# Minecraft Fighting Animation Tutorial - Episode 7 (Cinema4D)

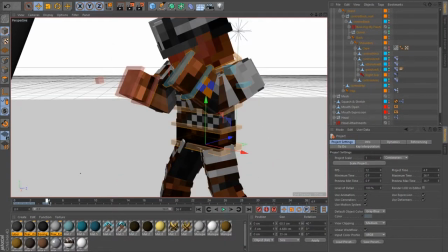4:25 Now, in reality, the cross would double up on the jab. What this means is it would pretty much fire off at the same time, but we are making a basic tutorial right now, so let's keep this simple. So let's jump right into it. Let's copy the keyframes from the hip and shoulder and paste them immediately after frame 4.
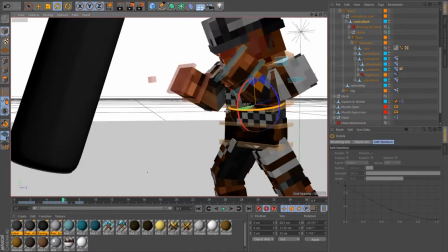4:42 That's my final frame for the jab. We'll also go to point B of the shoulder and change the rotation to the other side.
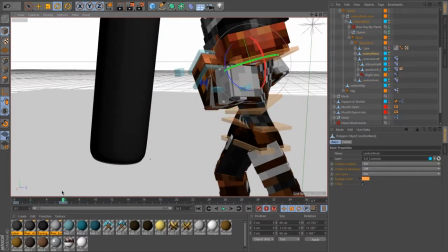4:50 Now I had the shoulder rotation as 20 degrees on the jab. Theoretically, the cross would have a higher rotation since it's the backhand.
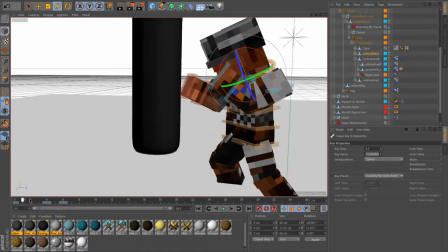4:59 After you've rotated him so much, he will no longer be looking on target, so make sure you set keyframes for his head to counteract the body's rotation.
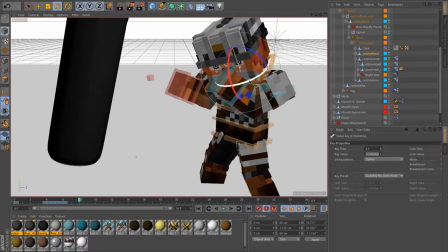5:06 Now if you're feeling particularly optimistic, you can also animate the eyes, but I'm a bit lazy.
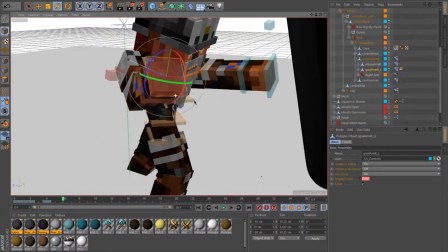5:10 Once the hips, shoulders, and head have been animated, you can make sure the lead hand hasn't fallen out of position, so make sure your guy is still protecting his head.
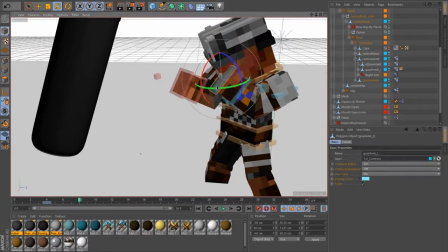5:20 We'll now work on the actual cross. As usual, make a keyframe on the initial and final frames.
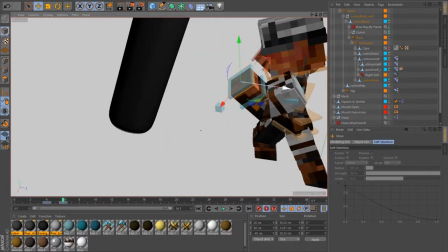5:25 That's your point A. Go to the midpoint and move your rear hand forward.
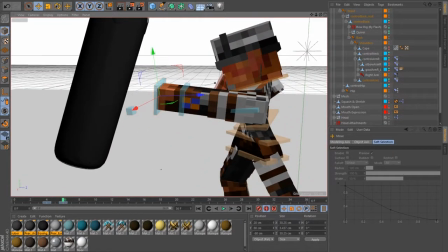5:31 That's our point B. Now my guy seems to have completely missed the bag, but I'm not going to care about it too much.
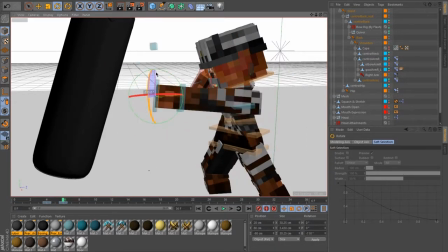5:38 So seeing as this is the power hand, I'm going to add some rotation to the arm so it gives it a bit of a twerking motion.
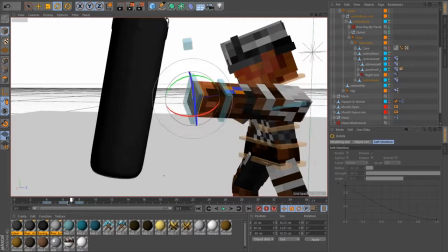5:45 How much we're going to rotate it by is a little bit past parallel to the ground.
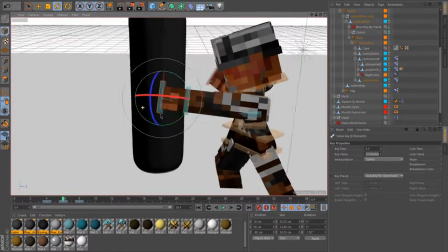5:49 We're also going to hyperextend his arm since these are Minecraft rigs and the rear hand rarely reaches the target if not fully extended.
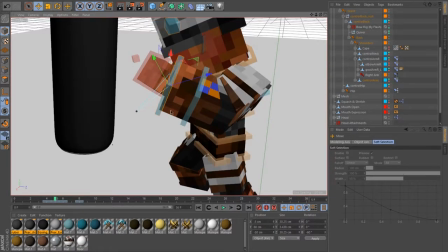5:57 Now I'm going into the frames between point A and B to make sure the arm isn't extended too early, and mine are.
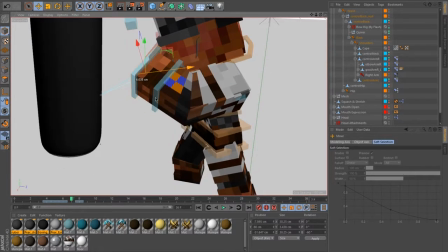6:03 So what I'm going to do is just bend it slightly backwards to make the motion seem more natural.
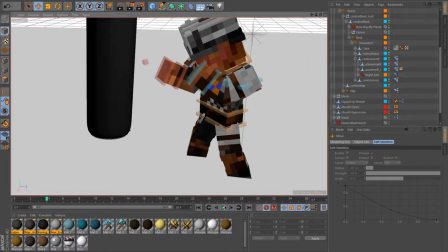6:08 I think it's also important to note right now that the working playback is 12 FPS, but the final render will be in 24 FPS.
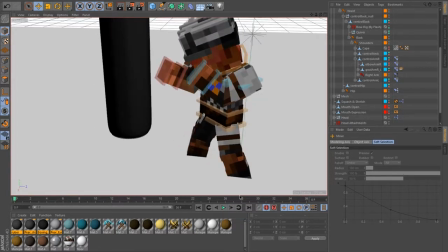6:16 So, I mean, after that, that's pretty much all there is to it. Here's your final result.
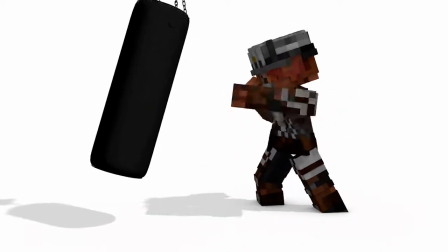6:23 Thanks for watching. As always, if you like the video, make sure to like it. If you have any questions or suggestions, put them in the comments below, and make sure you subscribe to get notified of new videos every week. Bye!